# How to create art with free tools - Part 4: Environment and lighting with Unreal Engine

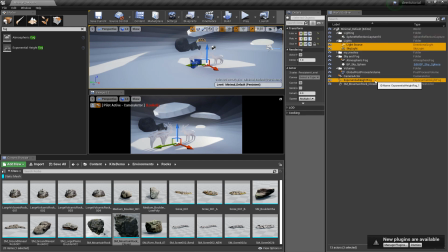503s
And I'm renaming that folder to lighting. And then I just drag and drop objects around to clean up my folder structure a little bit better. Renaming this to scene setup now.
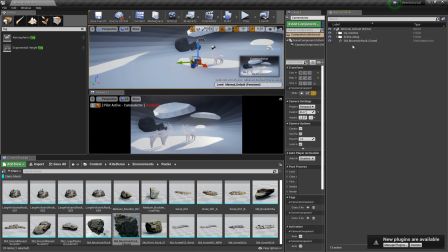518s
Okay, so the only thing I have left is my meshes and scene setup. I want one more folder, placed meshes, because these rocks are not really my meshes, it's just something that I will spam to recreate the shape of the cave.
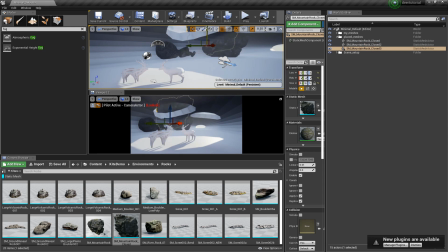535s
With Ctrl-C and Ctrl-V you can copy and paste and create another one of these rocks.
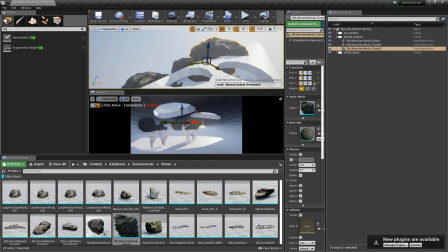542s
And I'm just freely adjusting the translation and rotation.
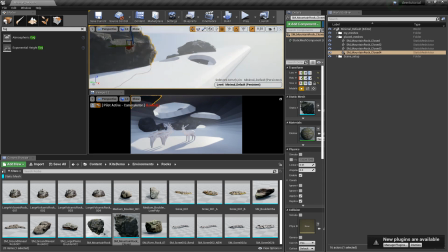551s
And try to trace the outline of the holes that let the light into the cave.
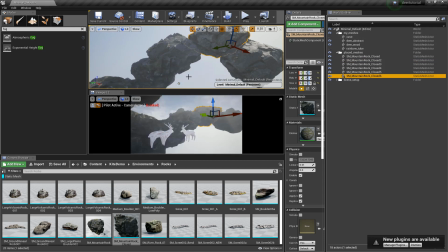558s
I want to hide the cave mesh and the rainbow tube mesh for a second.
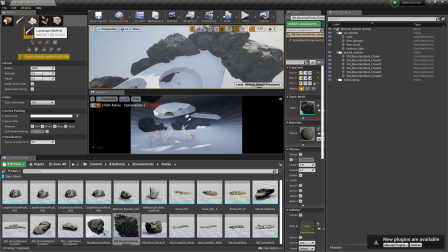563s
And I want to go to the landscape mode tab, manage and create new.
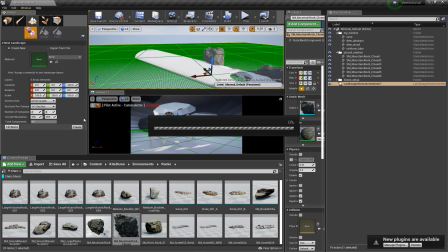569s
So the default settings are already good, so I'm just hitting create.
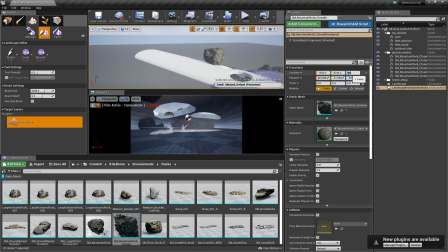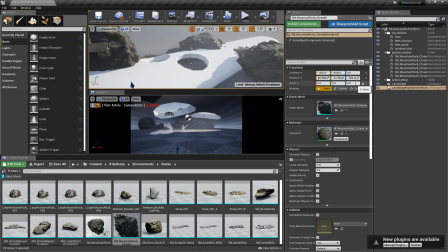579s
And then I'm finding the landscape gizmo and the landscape mesh, and I'm just setting the location
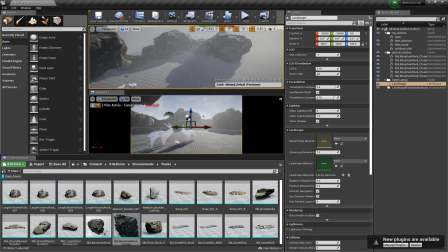587s
to 0 in Z, so it actually is on the floor and not floating in the air.
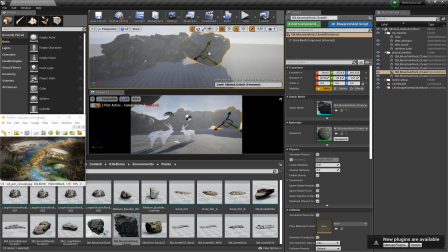594s
And then I continue to arrange the rocks to create the entrance or the exit of that cave.
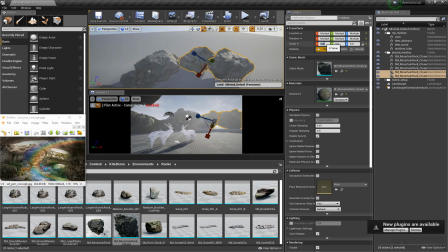602s
And I just go very rough in the beginning. I don't want to have too many assets.
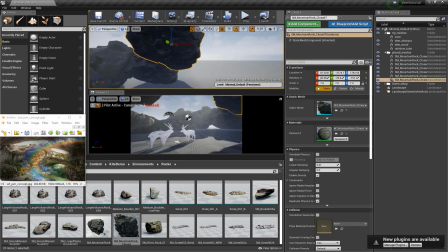609s
I want to keep it very simple at the start. I like to work in the upper perspective viewport,
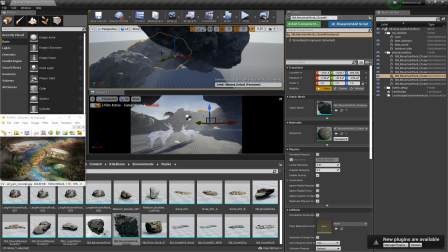617s
but I usually look down at the viewport 2 where I can see my camera location,
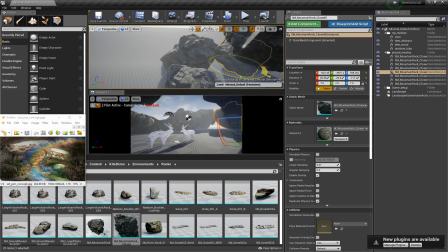626s
just to see the final result, because I don't really need this rock structure to make sense
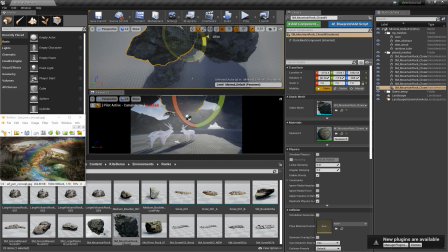633s
in 3D space as long as it looks convincing from the camera perspective.
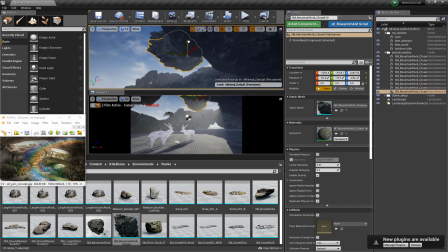640s
Okay, I'm happy with the entrance now, so I'm moving on to create the first hole in the ceiling,
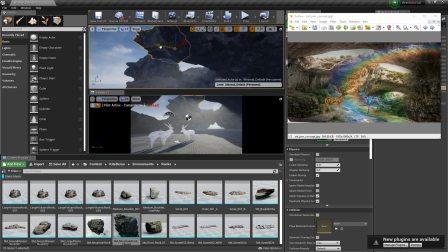648s
and I'm carefully checking the amount of light and shadow that is created,
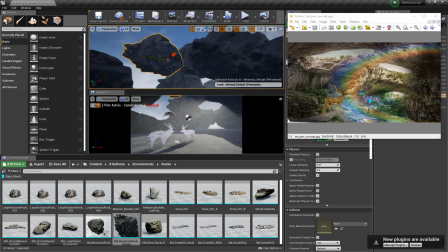654s
because I don't want the deers to be in the shade,
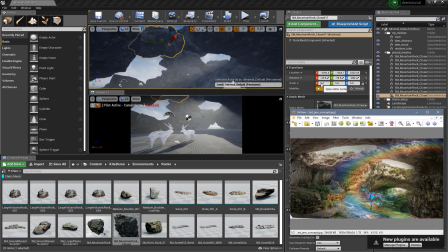658s
but I would like the shade to act as a vignette in the outer areas of that image.
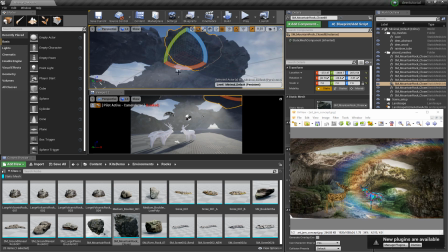664s
So here you can see very clearly how I use the shadow to
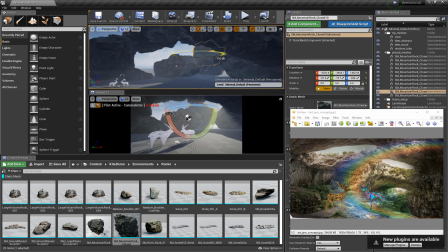670s
capture the focus to the center of the image by darkening the edges and borders of that camera view. Once I'm happy with the light distribution, I'm just trying to improve the silhouette of the hole itself.
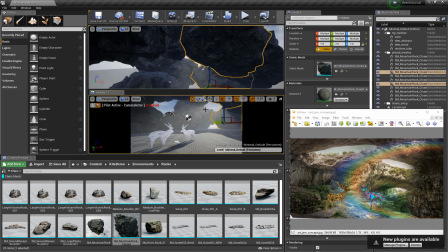686s
The tricky part here is the connection between the two holes.
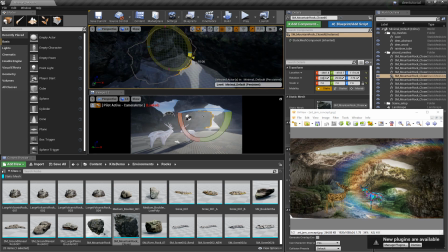692s
I cannot get the right shape by only using one rock to bridge the gap between these two holes. So I really need to use two so I can drive the shape of the silhouette individually.
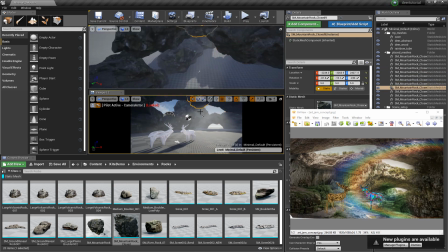707s
And I scale down the rocks more, use smaller shapes to really get the silhouettes I want now.
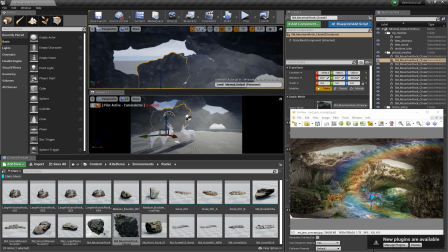717s
This looks good in the camera viewport already, but I'm checking the 3D space, the upper viewport as well,
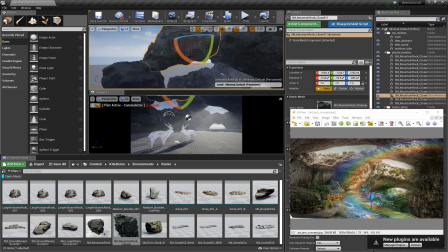726s
for holes in my setup, and I'm just rearranging and scaling the rocks to fill these holes.
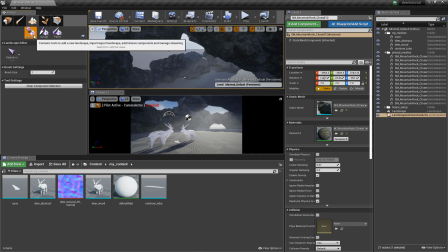734s
And now I can go back to the landscape tab, go to sculpt,